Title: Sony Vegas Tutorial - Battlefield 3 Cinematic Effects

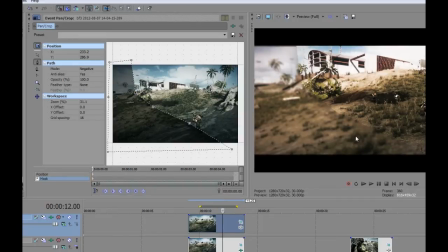(8:43)
Alright, that'll work. Don't worry about the jagged lines for now, because we'll get rid of this. And I turned the mask to negative, so that way the mask area that you select in here is the area that's going to be blurry,
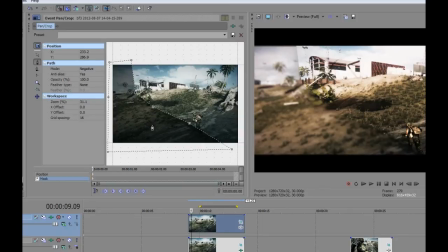(8:57)
instead of the other way around in positive. So now we can go to the mask settings and put a feather on it.
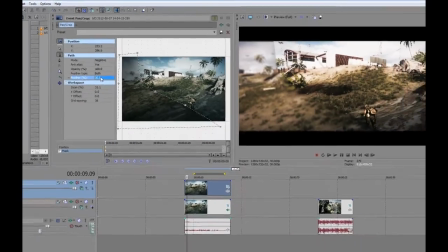(9:06)
And I feather both ways at about 30. I decided I don't like this.
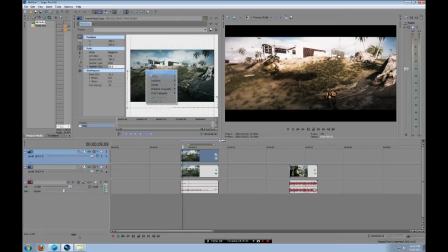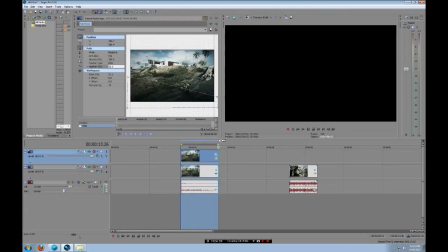(9:21)
Yeah, that seems a little better. So now I'll render this out and let you guys watch it.
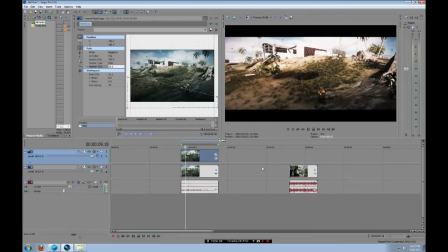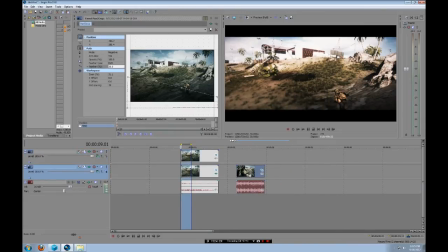So you can see that the foreground is blurry. The background at this point is not. And so this kind of gives the image the feel that it's being filmed from a long distance away.
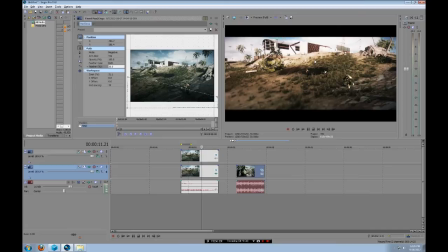(10:05)
because the camera's at its longest focus length here. Everything behind that would be sharp as well.
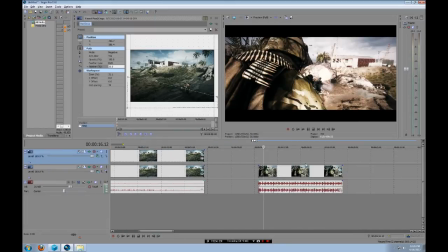(10:12)
All right, so on some of the other clips, I use the soft contrast effect again,
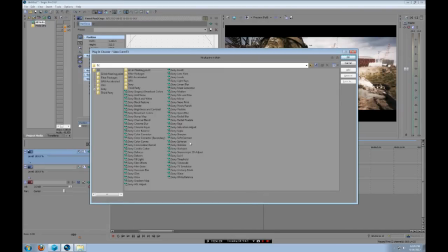(10:18)
but this time I don't actually add the contrast. I just use it for the vignette, and I'll either add a blur or a black vignette around it. And I generally only use this on low angle shots or shots from the first person perspective. So we'll add the soft contrast.
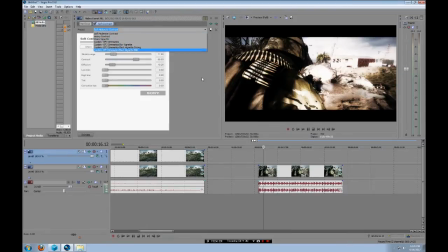(10:38)
And I created a custom one just using the vignette, but what you guys can do is we'll just
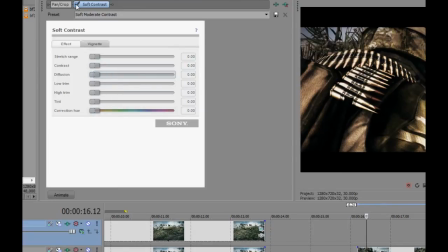(10:45)
get all this down so it doesn't do anything. You can see when I mute it, it stays the same. Then we'll go to the vignette and we will do a elliptical. And we'll put the strength at about 70 or so.
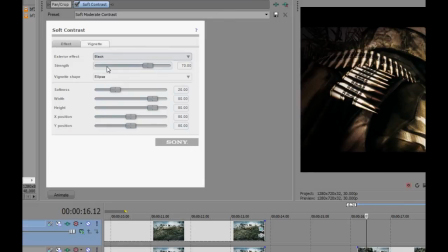(11:07)
We'll do the black one for now. And then you guys can just mess around with these to see how you like it.
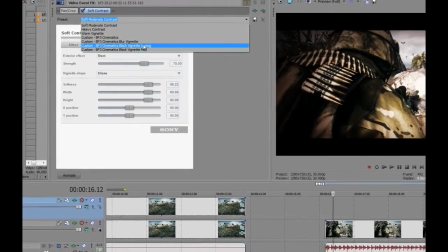(11:17)
I created a strong and a mild for the black effect. So we'll actually use my mild preset.
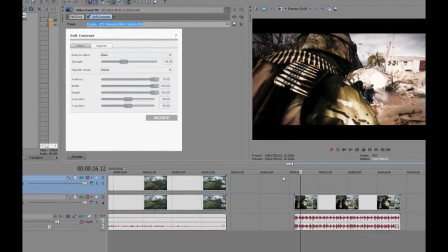(11:26)
And that's that. So you can see how...
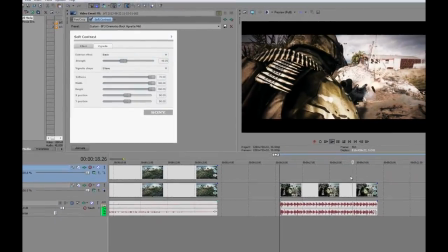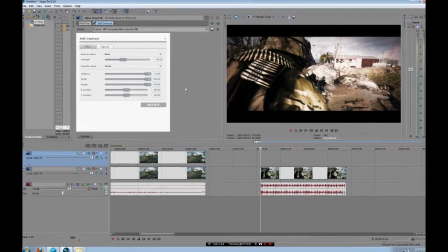(11:34)
Yeah, you can see it's just, I don't know, it makes it look kind of cinematic. And so with that said, that's pretty much it.
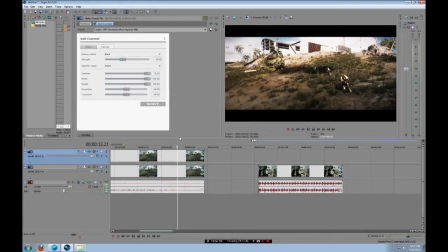(11:42)
Thanks for watching, guys. Hope this helps.